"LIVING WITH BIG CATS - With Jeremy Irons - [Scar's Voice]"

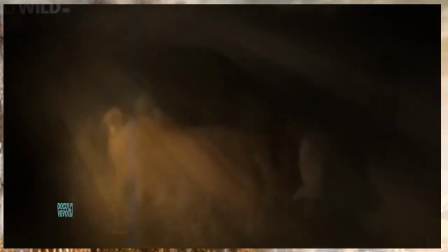[46:57]
We've developed this non-interference ethos over the years. I try to capture the essence of the movement, not all the details necessarily.
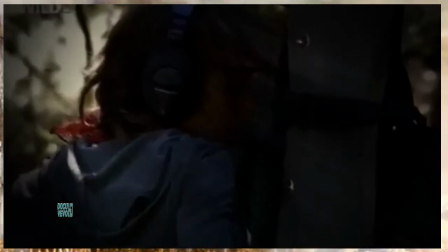[47:05]
While the visual impact of a scene like this is spectacular enough, without the sound, you can't even begin to understand what it is really like.
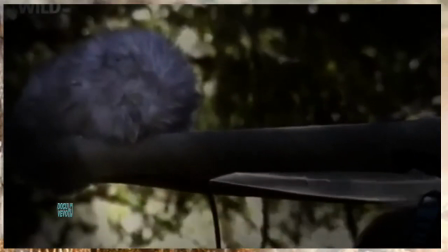[47:13]
Watch a scene without sound, for example.
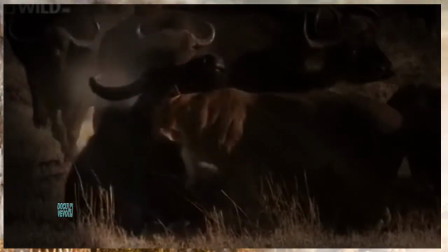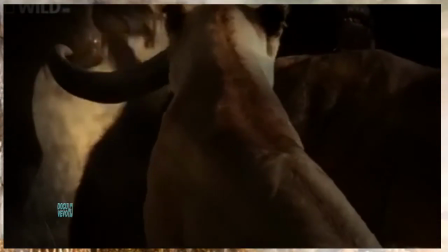[47:22]
And now, as I'm hearing it on the day, through a powerful microphone, so we can stay at a respectable distance.
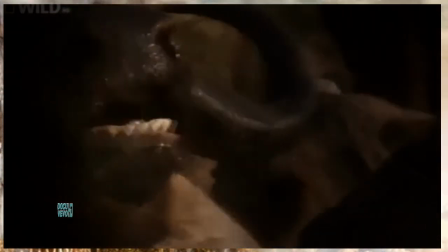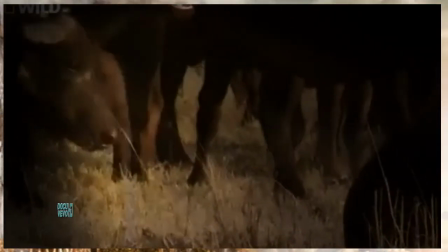[47:36]
It just comes alive. The reality of the moment suddenly churns your stomach with anxiety.
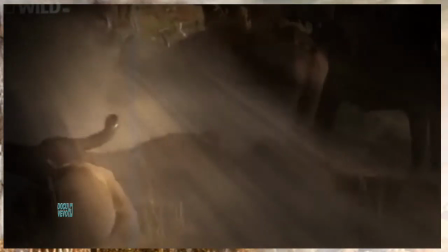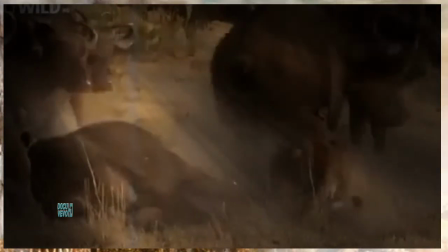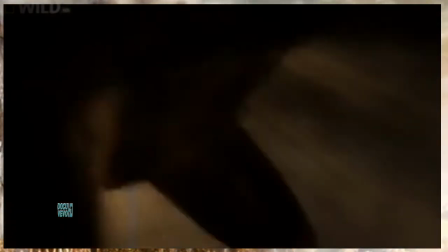[47:51]
In the end, the entire package conveys to you, the audience, not only what it's like to be here at this moment,
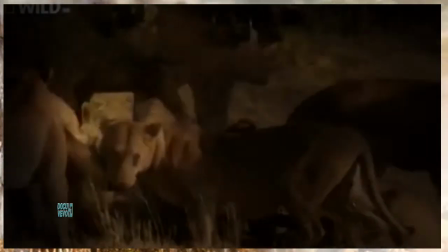[47:56]
what we see and hear, but some of the emotions that underpin all this, even the emotions of the various animal characters in our films.
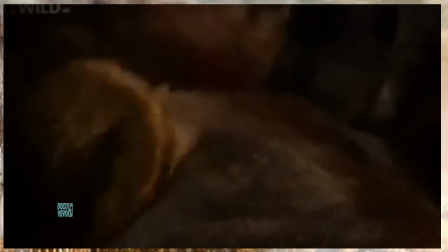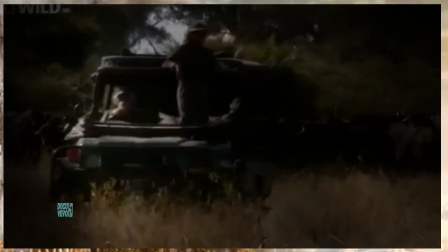[48:11]
But their quest to understand the big key predators is now taking them beyond the lion prides of Africa.
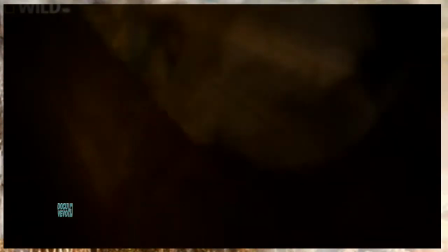[48:18]
There are other cats here. More secretive cats that very few people truly understand.
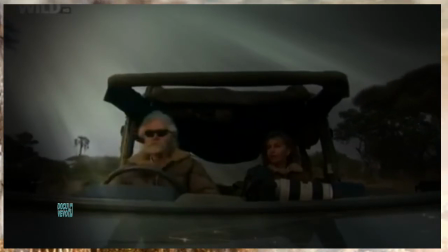[48:28] With this amount of lions around, it could be tricky.
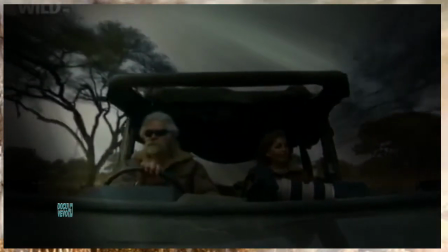[48:31]
Derek and Beverly will be spending the next few years of their lives searching for the most elusive of those major carnivores in Africa.
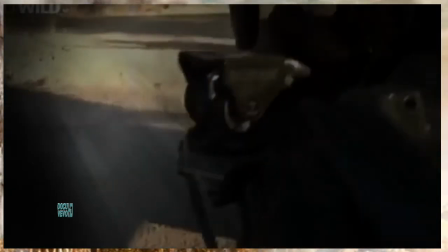[48:41] Somebody's been down
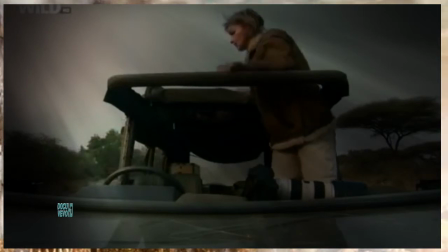[48:45] here. They're close.
Today the cat they're tracking is a leopard. Now they've found a single footprint in the sand, the real challenge begins.
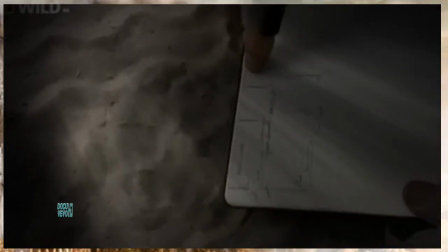[48:54]
It's not a random art, more of a science, this tracking down of an animal.
What do you think it is?
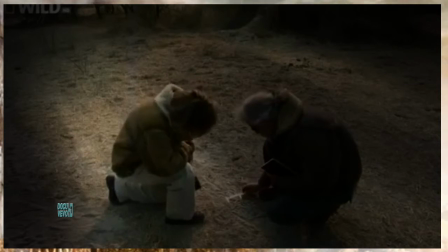[49:01]
I started taking exact measurements of the footprints of each cat. Now we can tell 26 leopards apart, just from a quick measurement.
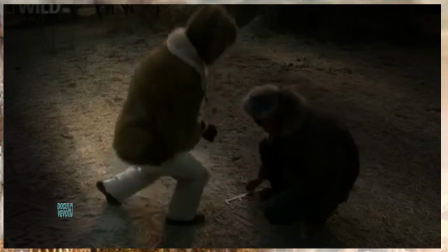[49:08] I'm just going to follow these tracks for a moment or two. Okay.
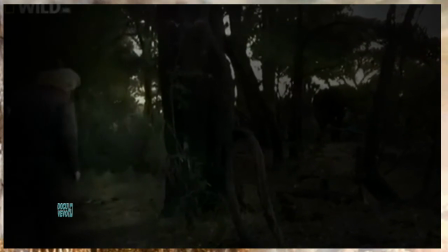[49:12]
A moment or two can mean anything up to 9 hours, which is when the sun goes down and he loses the track.
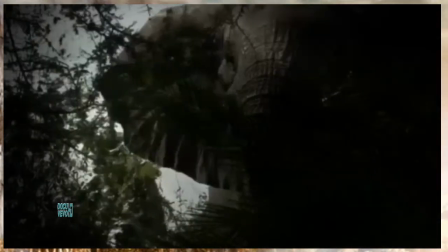[49:18]
But Derek is a good tracker.
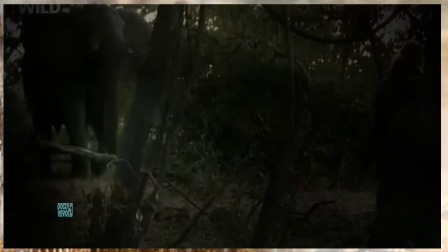[49:22]
I have seen him go into a mode where he excludes everything else in the world beyond that track and the energy of the animal he is after.
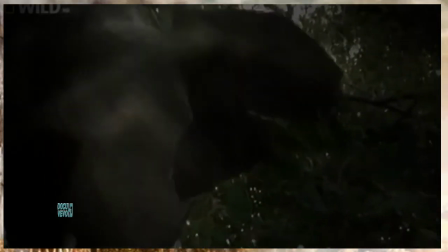[49:30]
There's not much that will distract him. He'll stand in one spot for an hour at a time until he can see it in the sand.
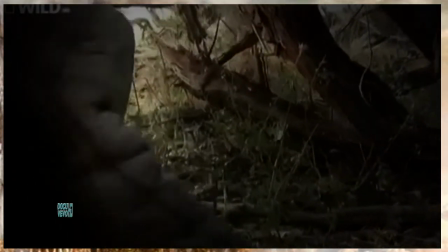[49:37]
The fur of a kill is what he's been looking for.
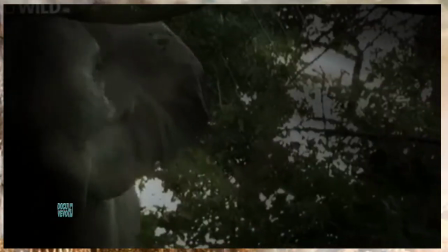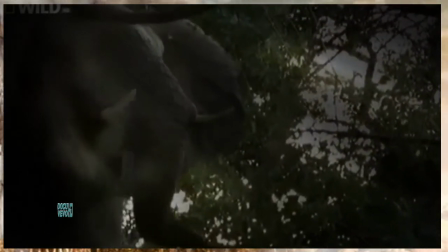[49:45]
He's also done enough time out here on foot to know when something like an elephant charge is serious or just posturing.
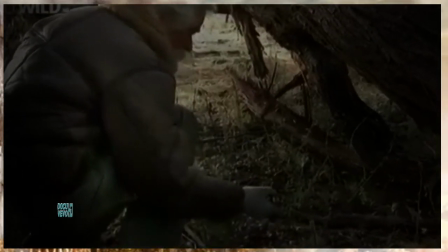[49:52]
He forms a picture in his mind of what happened here a few hours before.
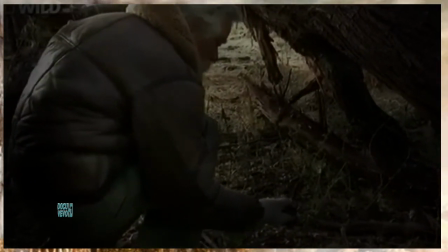[49:56]
The small fragments of bone and a twig with wet blood confirms just how long ago she was here.
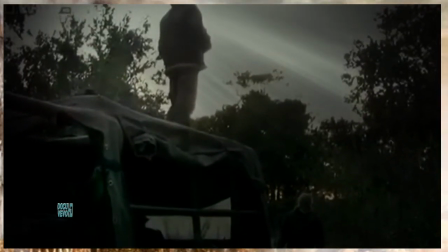[50:06] What signs did you find out there? I'll just check back here behind us. Fresh track that looks like she killed a baby baboon maybe has an eye headed off that way.
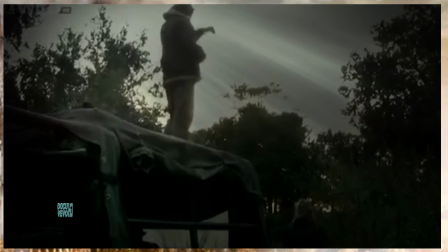[50:14] I've been hearing squirrels in that direction. Where about? Towards the Ebony Forest.
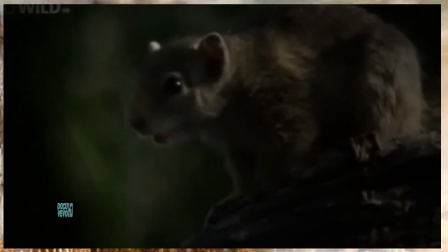[50:19] Oh, that's the direction of the track.
It's a constant piecing together of signs, subtle clues.
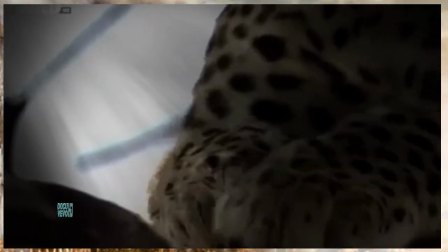[50:26]
And this is what they've been searching for.
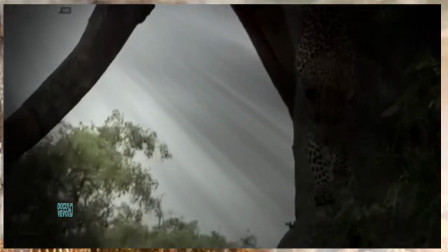[50:32]
You have to ask, did we find her, or did she find us?
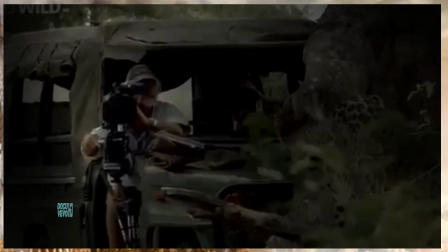[50:40]
But today, they've been let in on a special secret. Finding a leopard is rare enough.
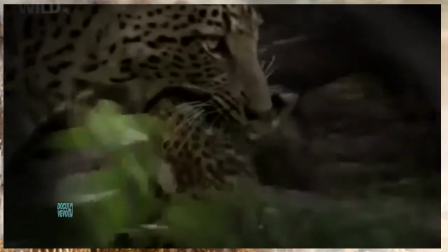[50:46]
Discovering a cub this age is like stumbling across a precious jewel on the forest floor.
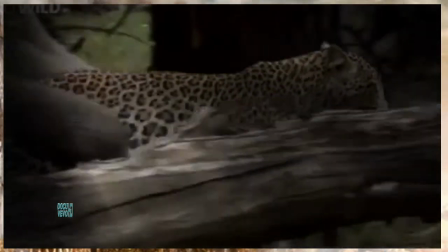[50:51]
The start of a whole new chapter in their lives.